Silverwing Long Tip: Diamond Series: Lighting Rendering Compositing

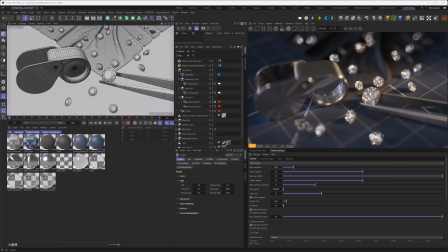Alright, let's have a look at this scene here. So first things first, I go to the camera imager and show you that I also use the ACES tone mapping here.
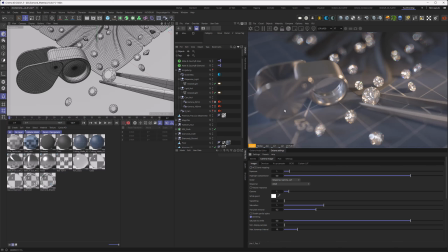So if I turn that off, you can see the scene gets a lot less contrasty here. But the highlights are blown out and this is not what I want.
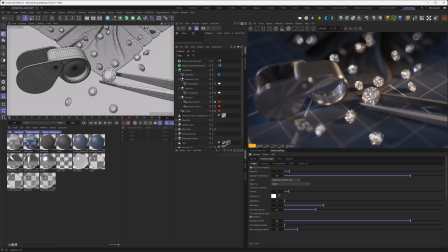So ACES is really beneficial when working with strong highlights as with the diamonds here. So how did I go about the lighting in the scene?
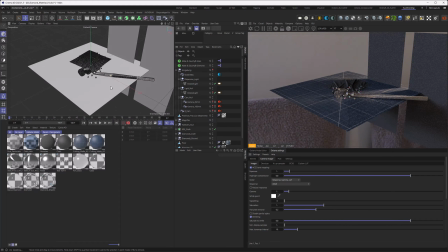So let's move outside of the camera and place it somewhere we can see everything of it.
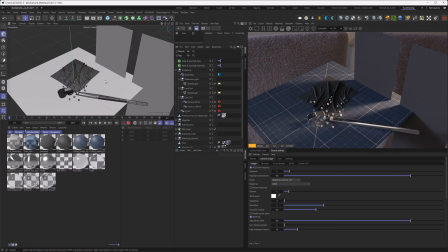Here we go. So basically it's rather simple and maybe a bit disappointing, so I always light for the camera, so the scene around that always falls apart quite quickly. Let's go through the different light sources and see what they're doing.
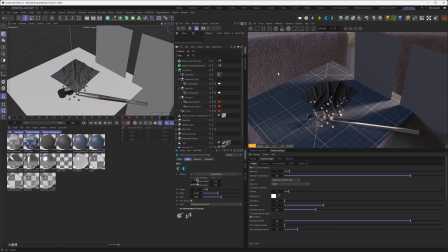So we have an HDRI here, and as the keen-eyed among you might have guessed, this is the HDRI from Maxim Ross, shout out to him again, with the bathroom scene. So we have that, and we also split that out into passes or AOVs, so we can show you.
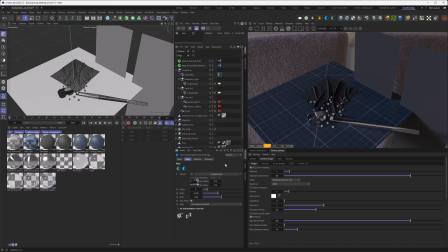So I just altered the position slightly to match my vision here.
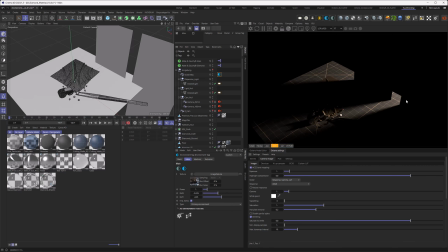Then we have the light that's coming through the gaps of the polygons I placed here to create this spotlight effect, where when we go back into the camera,
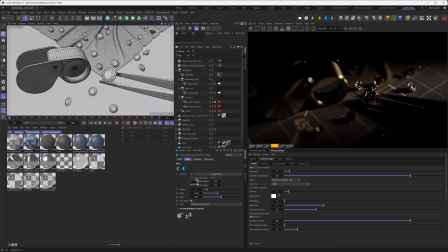we can see that the parts of the image where I want the viewer to look at are emphasized. And this is mainly the main diamond and the magnifying glass here. Right, let's go outside of the camera once more. So we have another light, and what might that be?
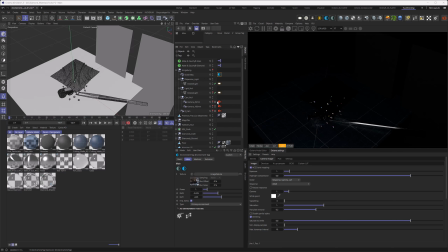So let's go to the other light here and maybe make it visible. Here we go.
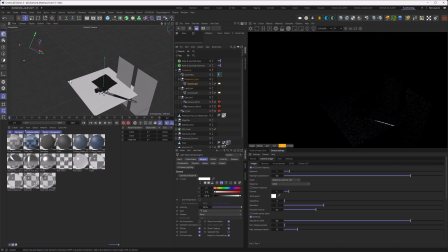Let's zoom out further. So it's a light source that's rather far away and rather small.
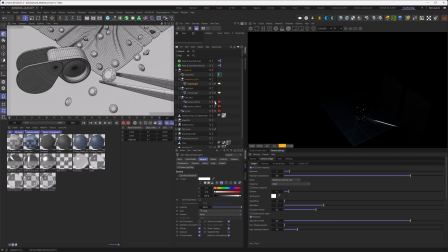And if I go back to my camera, you can see it's basically a sparkly light. So this is an extra light source to make the diamonds more sparkly. It might be a bit strong, so you have very harsh contrasts here.
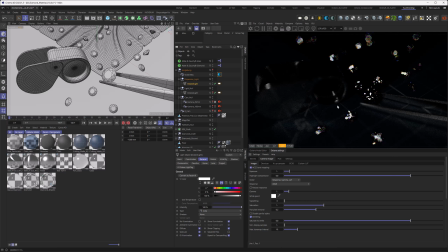But in the comp stage later, we can exactly decide how much of the influence of this light we want to see, so we can make it weaker if we want to.
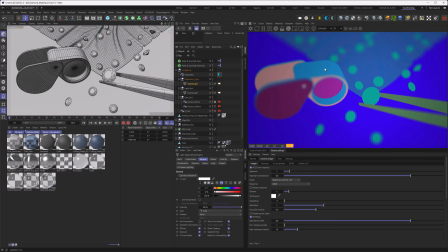And then also we have our cryptomatte pass as we had before in our scene with the ring.
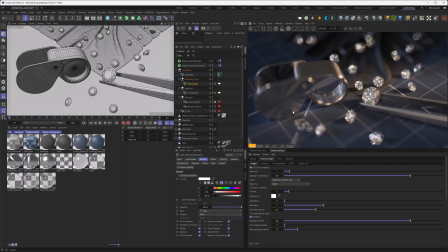Okay, let's go back to main. And obviously this one here needs a lot of samples, especially since I also use the universal camera with its special bokeh and stuff. So as I said, I will make a tutorial about the universal camera later on.
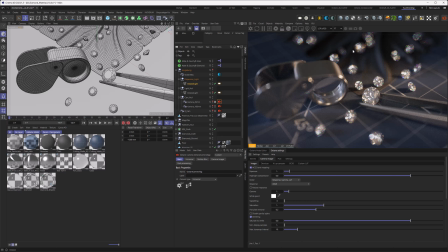For now, the only thing that matters is that you can get more fancy or realistic bokeh using the universal camera. As I pointed out before, the bokeh here with small light sources needs a lot of sampling.
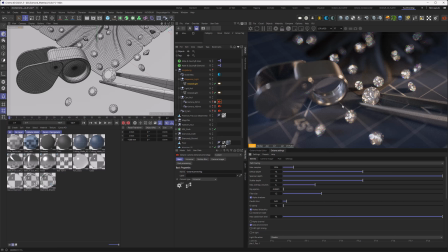So small light sources and bokehs are sort of enemies. They don't play well with each other. So what we need to do here is go brute force and get the sample count to a very, very high level. In my case, I went with 32,000.
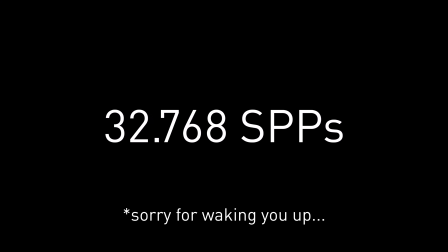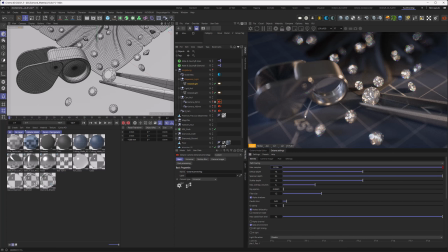And this of course takes a while to render. And this is also the reason why you would need a good render farm or a good setup at home to be able to render animations like I did. To avoid rendering parts of the image that are already clean to 32,000 pixels,
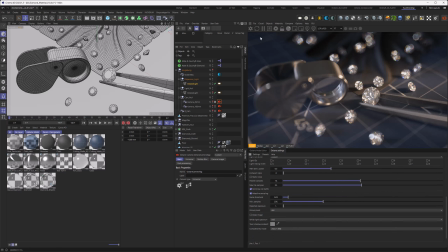we engage the adaptive sampling so they are spared when they are clean enough. You might be surprised, but even this massive amount of samples isn't enough to clean up all the bokeh back there. So I have another secret, and this is denoising.
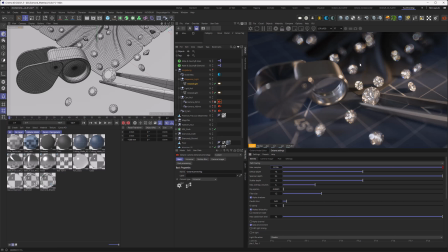So in compositing, I denoise the parts of the image that are not clean selectively to get a very clean render out of it.